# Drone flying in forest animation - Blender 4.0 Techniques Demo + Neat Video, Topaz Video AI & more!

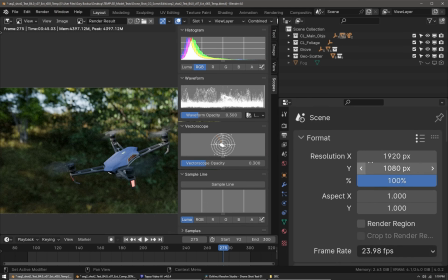(4:07)
In the output I set it to 1920 by 1080 and the frame range was set and then I used OpenEXR
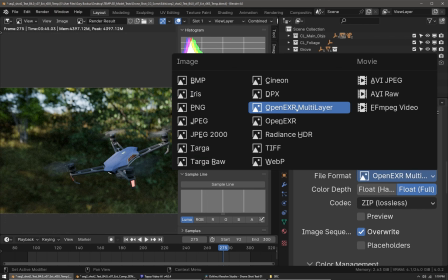(4:13)
multi-layer and rendered 32-bit floating point EXR files which cannot be overexposed.
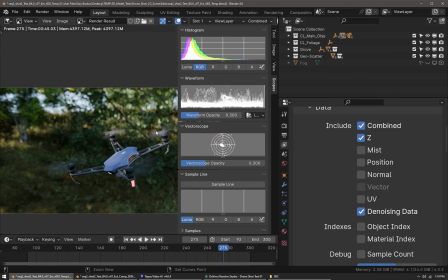(4:19)
So the render passes I output were the Z-depth pass and the denoising data pass so I can spatially denoise the image sequence in the compositor and blender.
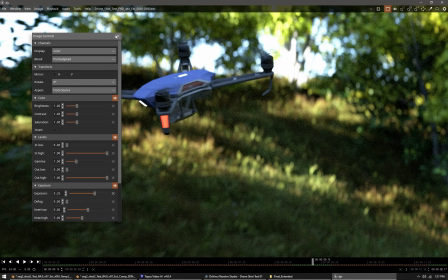(4:27)
So here you can see I've loaded the image sequence into the free EXR RAM preview program called DJV and it'll load the images
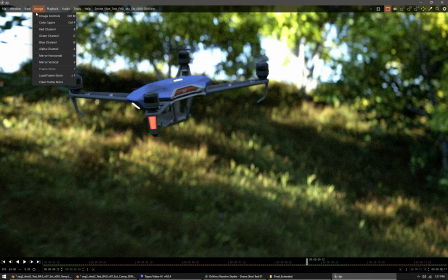(4:34)
into memory even though it looks overexposed that's just because tone mapping has not been applied you can see I can change my exposure down and again there's no tone mapping
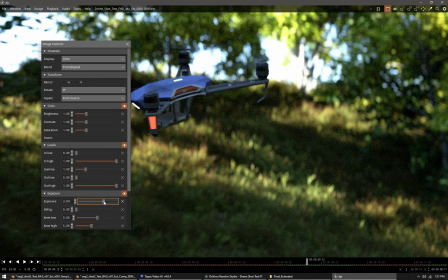(4:42)
so this image is not a final image.
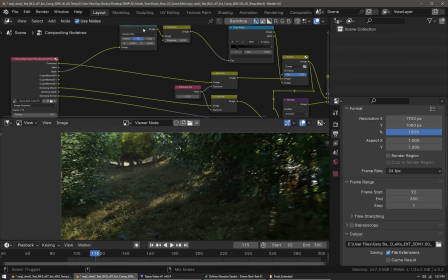(4:44)
So here in Blender's Compositor I've imported in the EXR image sequence and I've ran the depth pass through an exposure node to tone it down
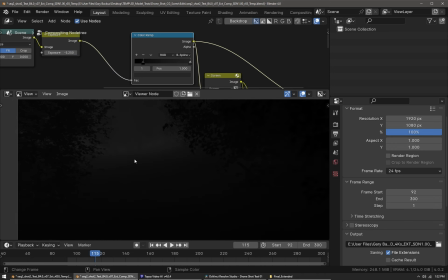(4:52)
and then through a color ramp node to further finesse the contrast of the depth map and we're going to be using this so we can add in some
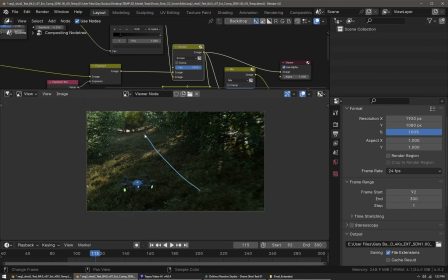(5:00)
haze or some particles in the atmosphere particulates which as you look in the distance it always reduces contrast a bit and reduces saturation so that
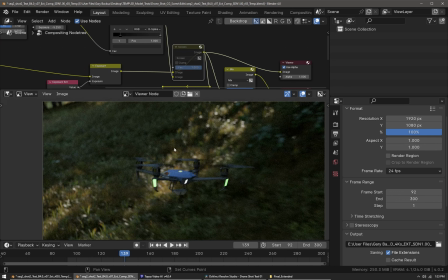(5:09)
is the way things are in real life and I thought I'd imitate that in this scene as well to increase the realism and then we mix that onto the denoise result. So now that I have my final exposure and tone mapping set I can go and export this out as a
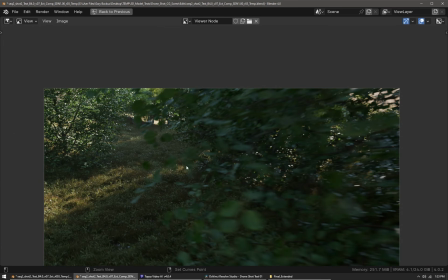(5:24)
16-bit PNG image sequence which is losslessly compressed so we're not losing any quality here.
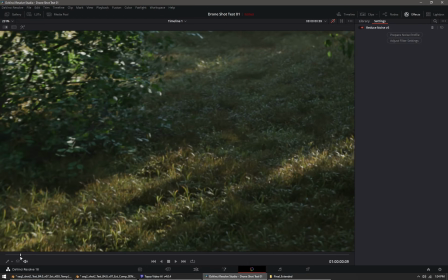(5:30)
So here in DaVinci Resolve you can see the PNG image sequence imported and you can see quite a bit of splotchiness between frames that's because it was only spatially denoised and now you can see the result after temporal denoising with neat video which is an excellent program for denoising your footage so what
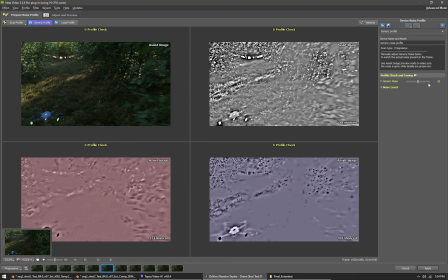(5:44)
I did was just applied it to the shot and I used the generic profile just changed the noise level settings as well as overall just a generic noise
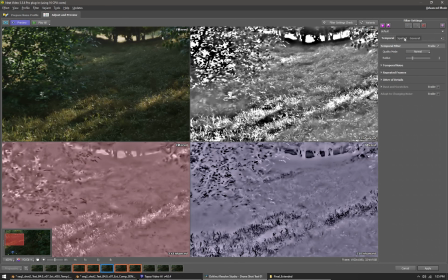(5:53)
pattern then once that was set to my liking I went to the adjust and preview tab and here I just turned off spatial denoising because we already did that in blender and under temporal denoising quality is set to high radius is just one frame so i didn't want to use two frames because that can reduce the
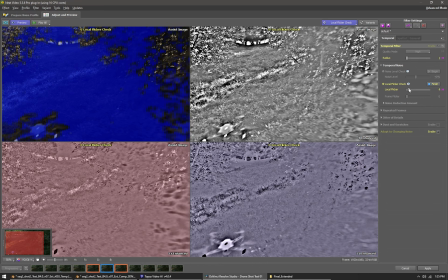(6:08)
quality of the leaves and then by using local flicker check i'm able to find the balance between an excessive versus a
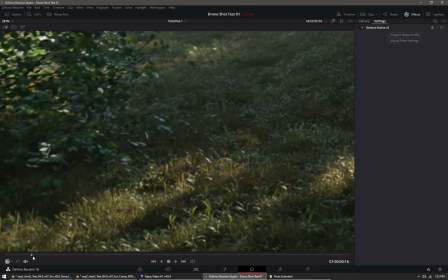(6:15)
limited amount of temporal denoising and there's the results you can see before temporal denoising with neat video and
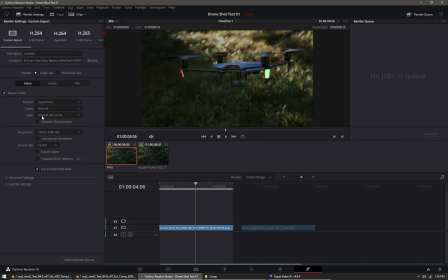(6:22)
after and then i just render this out as a quick time dnxhr which is the Windows equivalent of Apple ProRes.
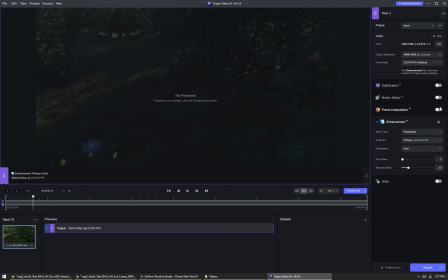(6:29)
So in Topaz Video Enhance AI I like to double up the resolution from 1080p to 4k and set the parameters to manual and just use estimate and while it's estimating I then change my video settings to ProRes 422HQ and once it's done processing you'll see that there's a significant quality increase from the
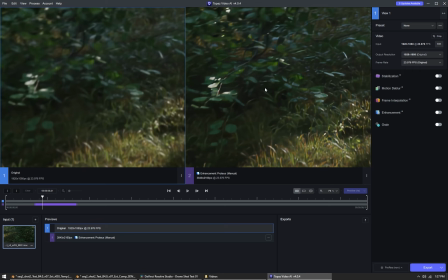(6:47)
1080p to the 4k but you want to be careful because Video Enhance AI is often a little bit aggressive in its upscaling so I just sometimes lower
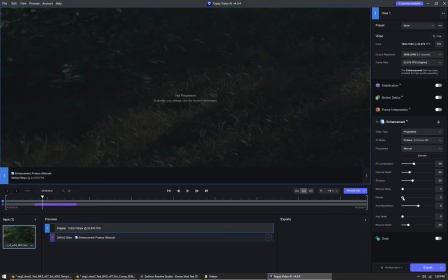(6:53)
some of these settings like Dehalo I actually want that turned off and then a few of the other settings I lower as well such as compression and improve detail and sharpen.
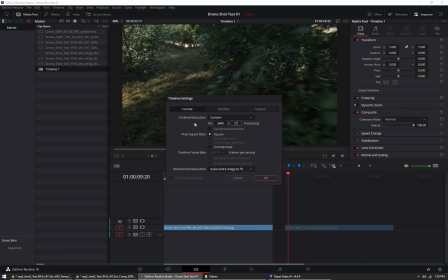(7:01)
From there I export out the video from Topaz AI and bring it into DaVinci Resolve, set my timeline to 4k or in this case UHD 4k.
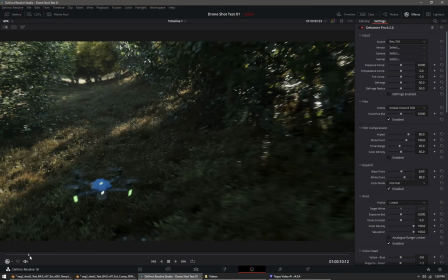(7:09)
I then do some post-processing on the video so I use Dehancer Pro which is an excellent plug-in for things like film grain and vignetting and
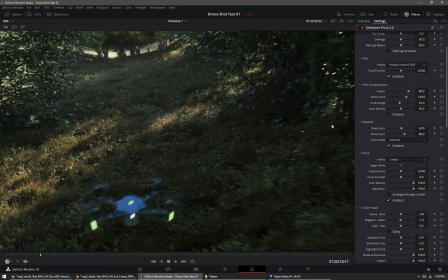(7:17)
I can do some other film sort of effects in here and it makes the footage look a lot more realistic and less computer generated and then
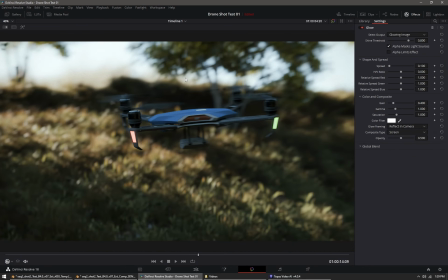(7:24)
add a little bit of glow compositing screen space for a little bit of a highlight bloom effect. I think in this case I overdid it a little bit.
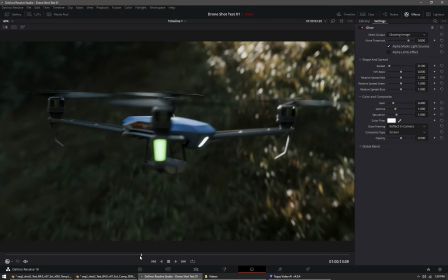(7:30)
It's always good to be subtle with that sort of thing. So from there I export out the footage to DNxHR again which will be perceptually lossless.
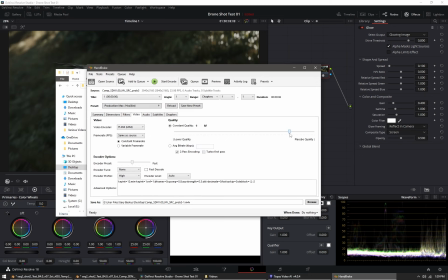(7:37)
From there I import it into Handbrake, choose my preset of Production Max, change the constant quality to 8 which will preserve the noise patterns and H.265 is the video encoder and from there I can get a quality result that is a much smaller file size and then I'll be able to share
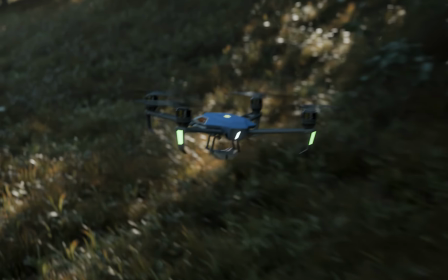(7:51)
that and upload it. So I hope this video was a little helpful in giving a sense of what's required to produce these animations.
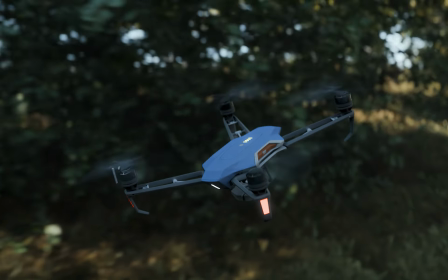(7:57)
I will be producing much more complex animations in the future and of course I still do videography as well.
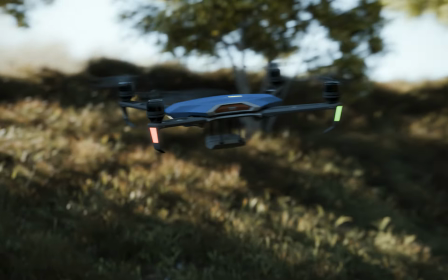(8:03)
I like both topics, 3D computer graphics and videography so keep an eye out for future videos and thank you for watching.